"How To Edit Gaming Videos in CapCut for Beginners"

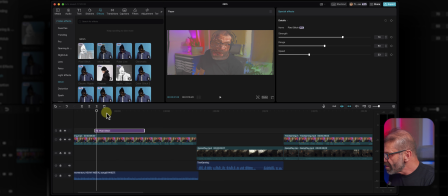(16:29)
And, you know, being precise is important, so we're going to make it start exactly at crush, which is back a frame or two, like there.
You Nutcakes how to crush Resident Evil 4.
And then to make it more interesting again, we can just maybe push in on me here.
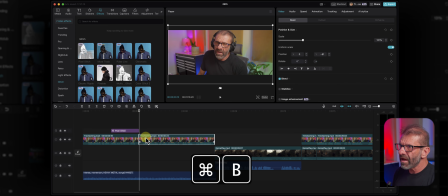(16:44)
And to do that, we can add a cut. Bam, we add a cut, and we scale it up a little bit, and just drag me down a tiny bit. And I look stoned, but I'm not.
Resident Evil 4, even if you're older than 18.
And then after I say 18, we're just going to make me small again.
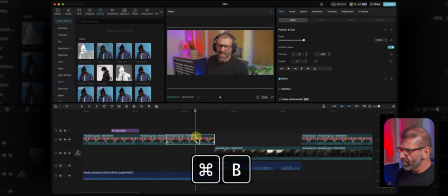(16:59)
I'm going to scale back down. And for that section, we want it to be black and white because we want to minimize the fact that I'm barely over 18. So we're just going to jump into filters right here and choose a black and white one.
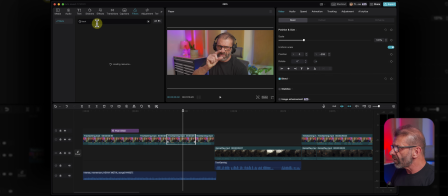(17:11)
I'll just type the word black and all this black and white stuff will show up. And I don't know, Black Forest, that looks cool.
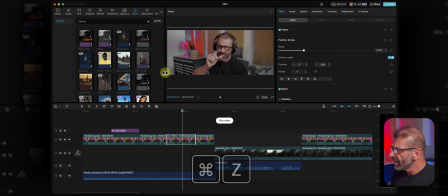(17:17)
Let's try that. I'll just drop it on top. That's boring. Let's try plain old black and white. Where did you go, man? All right, that one was boring, but let's try, how about black ice? Oh, that looks cool.
Just a stand. 18, which I am, but just barely. Let's go!
And then for let's go, we obviously need to be like zoomed way in again, so we're going to zoom way in.
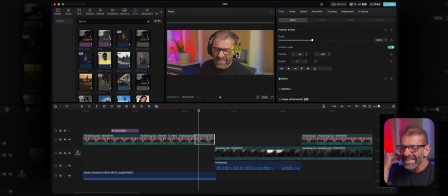(17:36)
And I'm just showing you this stuff because you just need to add things to keep people engaged and keep it interesting and fun, especially for a gaming video. You know, this isn't a cooking channel. This is a gaming video. Your target audience is 13. And all this stuff is just to keep this interesting and flowing. You need padded interrupts every couple seconds.
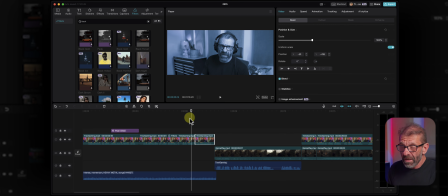(17:54)
If your target audience is 13-year-old gamers, dude, they've got no attention spans. You got to make this super interesting. And they probably wouldn't watch me game because I'm like their grandfather's age. Let's go ahead and make this last thing fun. What's a fun thing we can do here for Let's Go? Let's go into effects, look into body effects, and what looks cool?
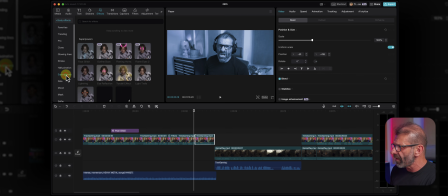(18:12)
A superhero. I thought they had some superhero stuff. Superpowers. What superpower do I want? What's the most crazy superpower they have? How about the Tyndall effect? I love that one. It's going to drop it. It's going to drop it right on it directly. And then let's change the color to something interesting. Red, maybe red.
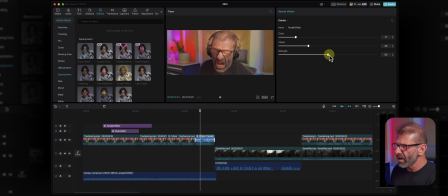(18:30) Let's go.
Filters. Adjust how bright it is. We want it around there. And strength, we want to crank it. And then, yeah, the intro's got like way more fun stuff going on now. Next, we want to add a transition between me going Let's Go and gameplay.
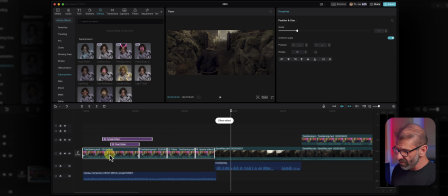(18:43)
So we're just going to take all of these tracks, drag them down so I can add a transition. Then we're going to jump up to transitions and find a fun one.
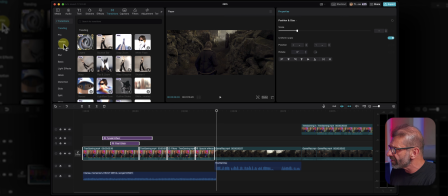(18:51)
What's a fun transition? How about, I don't know, I just love the glitch distortion-y things.
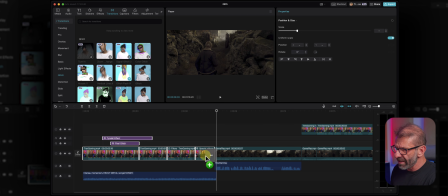(18:55)
Let's go glitch flash 3. I've never tried it. We're trying it now live. Bam, what does it do? Oh, check it out. They got like... Yeah, I love that because it goes from something dramatic, I'm screaming in music, into the game, and it's another pattern interrupt that makes what happened?
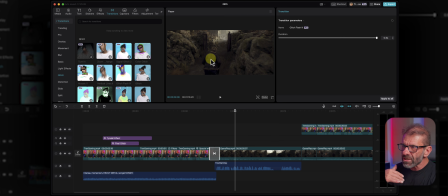(19:11)
Now we're in the game, and we're hearing the background noise of the game that shh as I'm in this place that's about to destroy me.
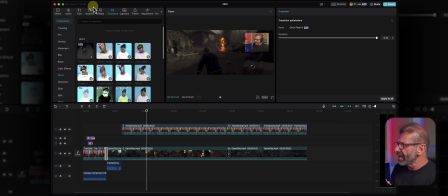(19:17)
And that's a great intro. And before I show you this glorious masterpiece, we're going to do one more thing. What do you want people to do on your channel? You want them to subscribe, and luckily they make it super easy with cool stickers.
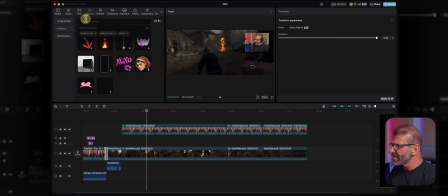(19:26)
You don't have to create yourself. We just go into the search bar under stickers, and you type subscribe. And in here we got all these options. There's some with motion, some with less motion. And let's go ahead and just choose one of these basic subscribes.
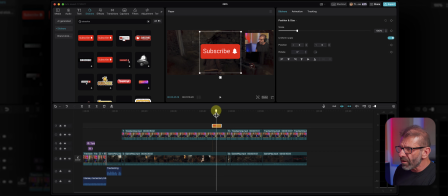(19:38)
There's not a lot of action happening with it. The little bell's moving, so we can make it more interesting by clicking on it and choosing animation and have it come in with something fun. Maybe we can have it zoom in like that. Boom, that's a boring zoom in. Boring. Okay, so if you don't like these, Plan B is to turn it into a video clip so you get more animation options.
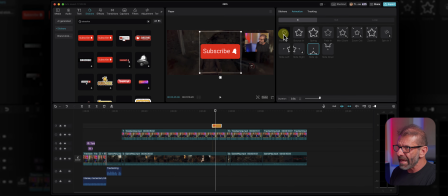(19:56)
To do that, you get rid of that one by hitting none. We right click on this, and do you remember what you do? How could we turn this into a video clip like magically? You could just choose create compound clip, even though it's just a clip. But now it's a compound clip, so it thinks it's a video. So now we've got way more animation options that are way more fun.
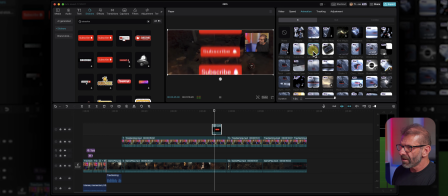(20:13)
So let's go ahead and choose one of these. How about this Lumen Flash? Nice. Yeah, there we go. We got that for the in, and then we can have it go out with something fun. How about cubic flip? Let's see what that is. This is pro. And so now with that in and out, it'll look like this.
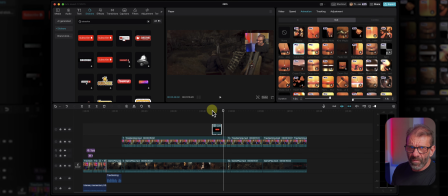(20:26) This is look. She doesn't look nice. I'm gonna run away. This is probably safe.
So bam, now they know they need to subscribe, so you'll get 1 million subscribers in a week, probably, right?